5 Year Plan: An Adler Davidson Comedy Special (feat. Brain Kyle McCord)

More specifically, the topic was focused on a few mission statements from some well-loved eating and beverage establishments.
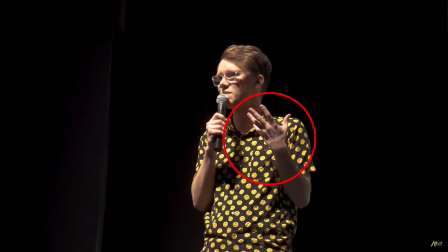They have a Panda Express mission statement.
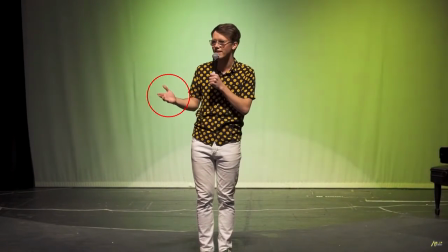The Panda mission is to provide exceptional Asian dining experiences where people are inspired to better their lives.
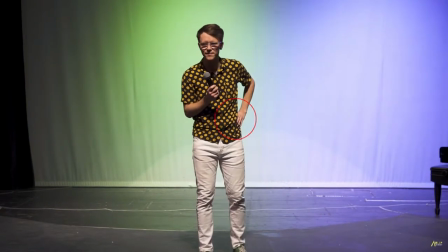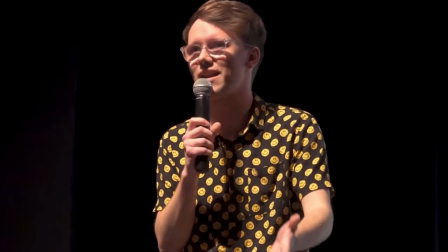Who's going to Panda Express to better their lives?
At this point, I thought this was going to be the entirety of the show, since that's what most stand-up specials tend to be.
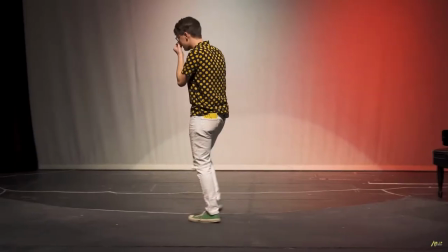I was very soon disproven by a musical number about insecurities.
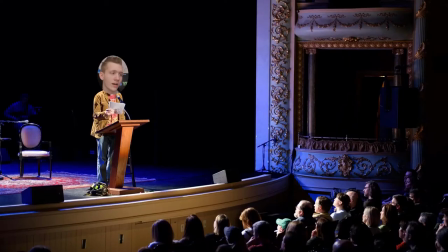The song itself was pretty great, especially since it played off the fears of the people in the audience in a funny yet playful way, without the intention of offending. The other aspect was that most of the songs sounded happy, but as it progressed,
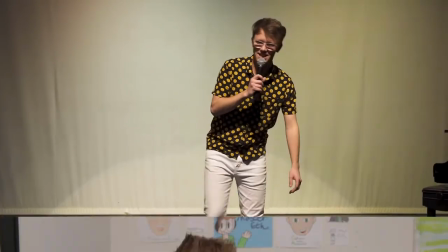the deep insecurities started rising to the top and
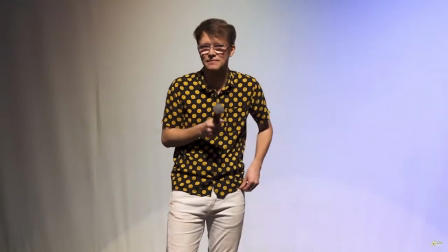completely contrasted to the previous mood.
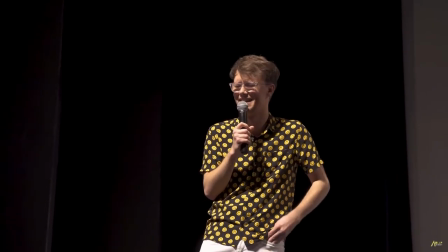Even though I knew Adler did music, I never thought that he would implement it into his comedy show. But I really shouldn't have been surprised, especially since half the show relies on surprises, such as magic, which is not only a callback to when he used to do magic, this is my absolute favorite segment of the show, due to the self-awareness of it. The stale expression on his face no matter what happens in contrast to how the audience reacts, and how he mostly relies on gestures with a mocking tone even though he's not even talking.
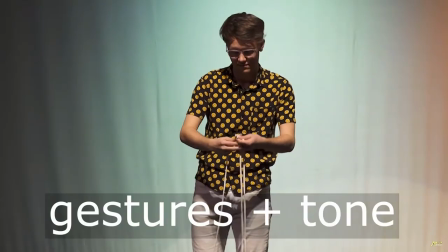Another thing that relies on gestures without talking is automatism.
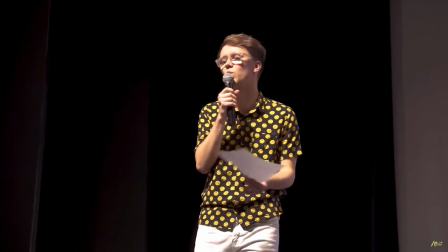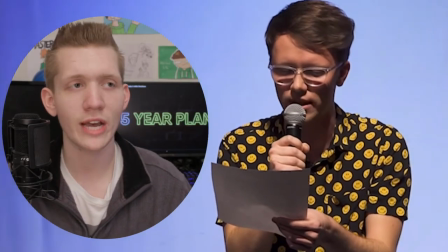This very obscure practice made it on stage in the form of a YouTuber who's anxious about culinary cravings while simultaneously having a mental breakdown.
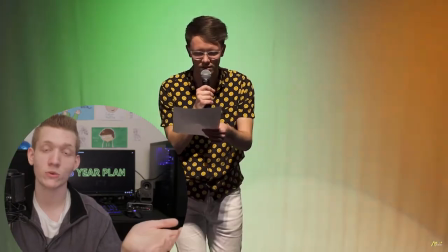I found it humorous due to the fact that I kept ridiculously jumping back to a core theme. The next situation was back to some note card jokes.
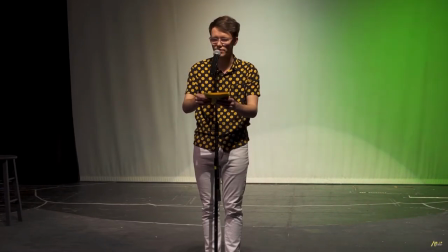I've stopped watching sunsets so I can finally scroll through Instagram without any spoilers.
Except this time around, I noticed a difference.
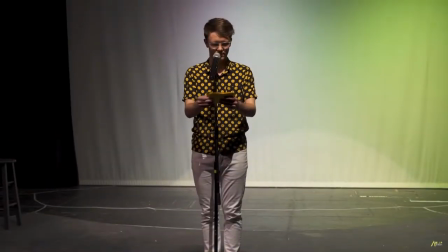There were a few occasions where Adler spoke a possible edgy setup,
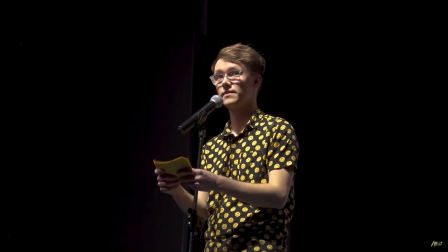and the crowd went silent.
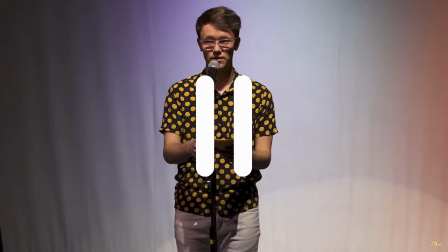However, the very next second, he would conclude his thought with a non-edgy punchline, which released the tension.
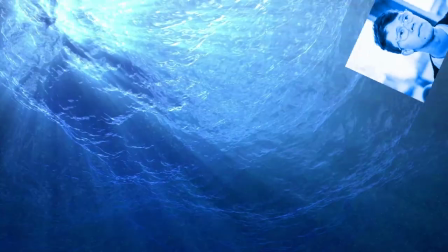This not only showed that he was testing the waters of his comedy by grazing the audience after the words left his mouth, but also proved that the joke landed despite the crowd's mind racing with anticipation, which made me really glad he took the risk. At this point in the show, the subtle transitions become more apparent. If you didn't notice it, good! That's the whole point of a seamless transition. It connects two points in a way that isn't jarring or out of place,
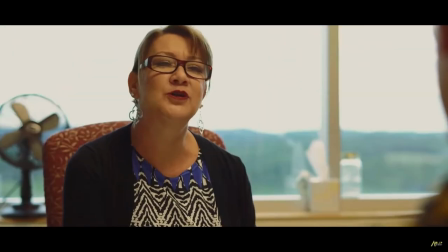kind of like when the interviewer asks Adler what his 5 year plan is, or
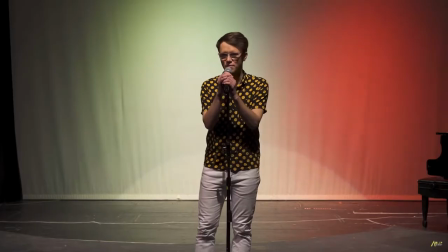when Adler exclaims, Job interviews, am I right?
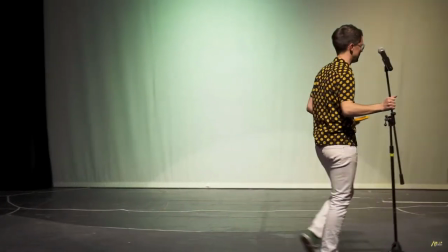Right after we see him trying to get a job, or when Adler goes from telling jokes to blowing up an exercise ball.
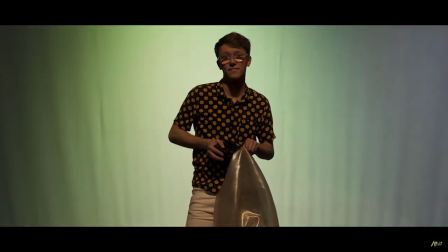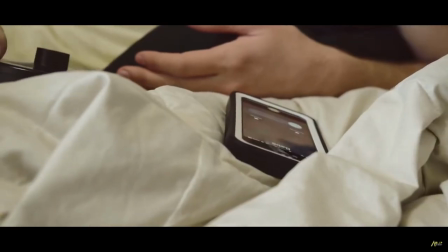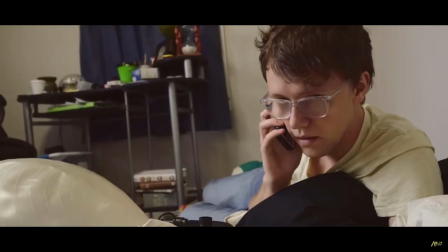Hello?
Perfect transition, Adler. Oh!
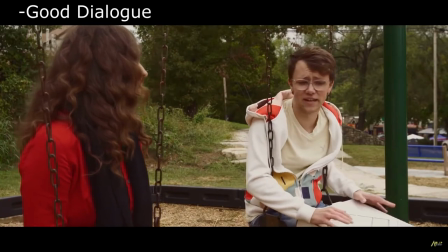Not to mention that this entire part right here has good dialogue, keeps up with the comedy, and furthers the story while integrating a little lesson.
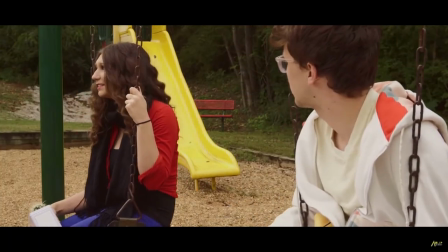All I'm saying is if you hold on to this attitude of letting life happen to you, then you're not gonna have any say in who you become as a person.
So this next song is on guitar. Despite it's simplistic nature, it confirms the setup in a comedic way and surprises the audience. Surprise pops right back up when Adler sets down the guitar and serenades us quite literally with an Italian opera. I would imagine that this experience would be totally different live since on the playback there's subtitles to show that he's singing about nonsense. I'm not entirely sure how it was implemented on stage since I didn't drive the eight and a half hours,
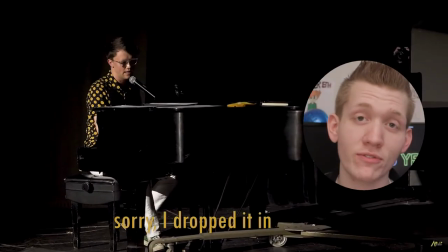but I'm sure the sheer act of singing on stage in a different language contrasted to his own was rather amusing. Indeed it is Adler, indeed it is. Which are a beatboxer with asthma,
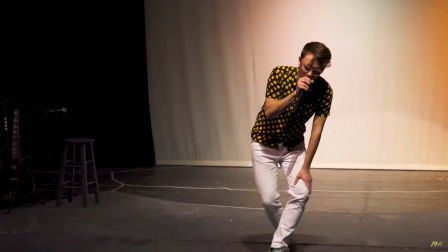an unnecessarily violent librarian,
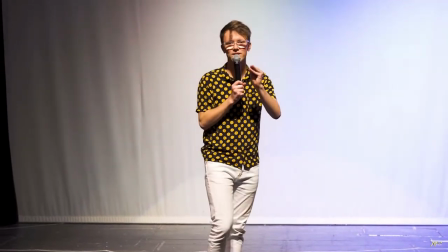Just make sure you take him back on time or else I'll break every single one of your toes, okay?
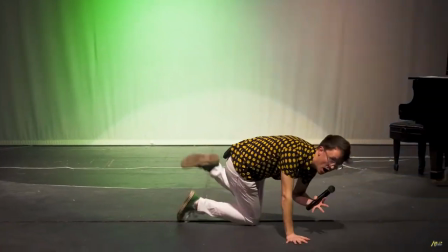A choking mime A happy gas station employee Hi!
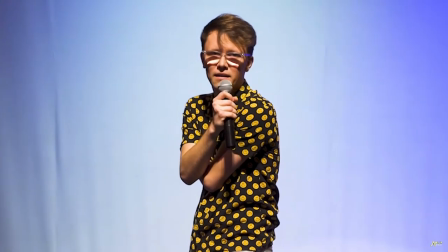An escape artist who can't escape problems Janet, I miss the kids.
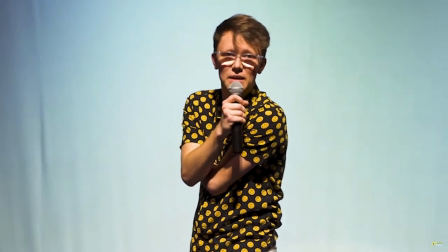I miss you.
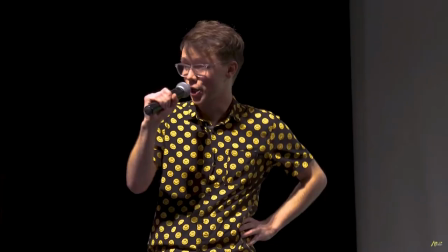Elephants And a radio announcer You're listening to 1-2-3 gonna sort of a thing I swear to the day,
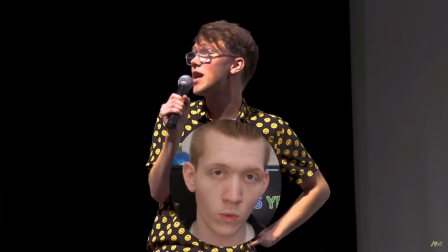I swear to the day Each of these are humorous by their individual quirks, especially when exceeding the audience's expectations.
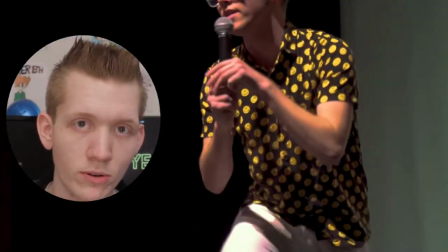The impressions themselves, or what Adler adds afterwards, are generally the two roles that play heavy in the segment. A few of them are simpler than others, but because Adler set up the segment with longer form impressions,
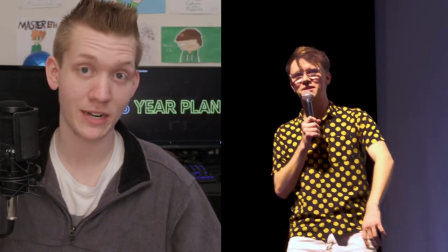the shorter ones surprise you since you're expecting more, which adds to the comedy. After this hilarious segment to the show, Adler pulls up a chair and starts winding it down with a Dr. Seuss-esque poem.
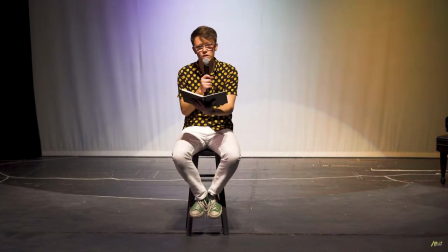In this, Adler gives a retrospective about his creative journey.
There once was a boy who sat in his room, talking to nothing, most would assume.
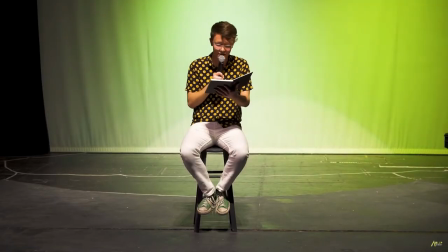Although there was some unexpected one-liners.
Five years later, a lot has changed.
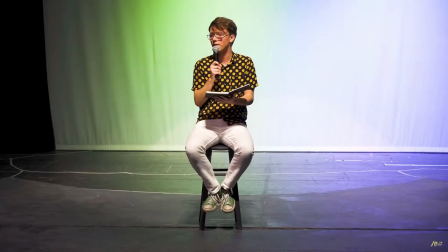I used to make awkward jokes and music, and now I... But looking back, here's what I'd say.
It was definitely the most serious part of the show.
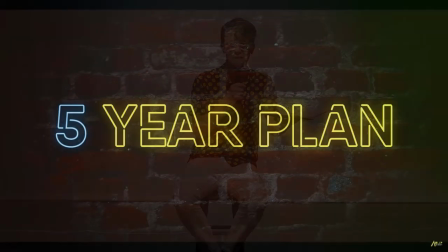It helped tie everything together by calling back the five-year plan line in a way that connects the dots you know what'll really show him
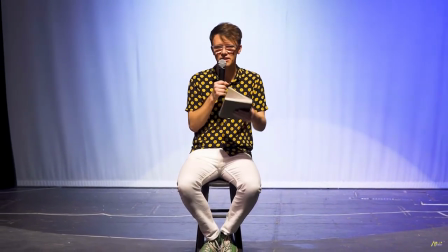go and write a stupid poem about how you're sitting right here man this
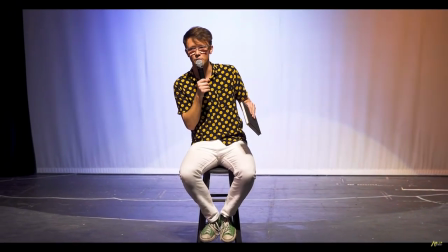right now it's your five-year plan making you certain that a lot of hard work dedication and planning went into this performance to see that it was worth the many months or maybe even years that went into planning in writing this passion project.
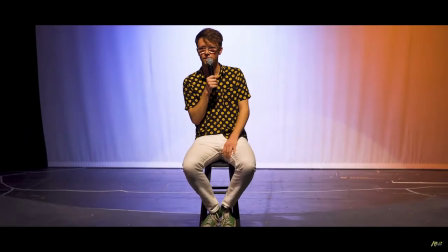We conclude the story on stage with the final video segment.
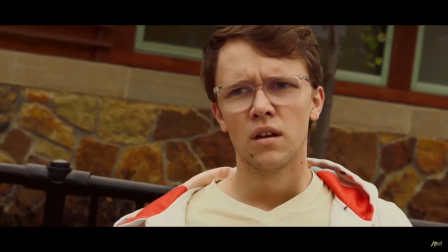This final piece of the puzzle helps tie the strong knot in the story, both by cementing the message of the short film that was implemented,
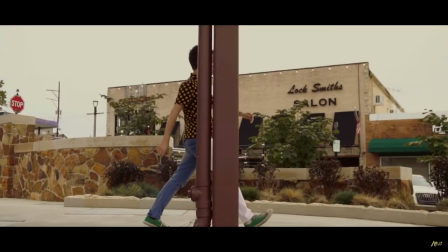and by revealing that this is all connected.
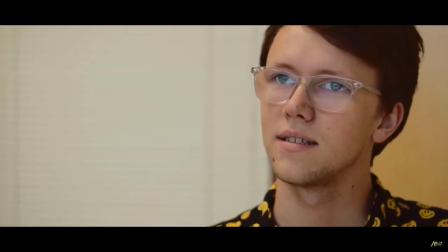I see myself being silly.
I absolutely love this ending, due to not only the fact that it maintains the self-aware humor,
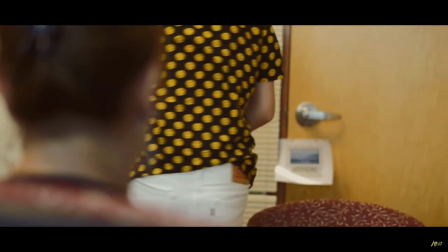but especially since it brings a whole new perspective the second time you watch it.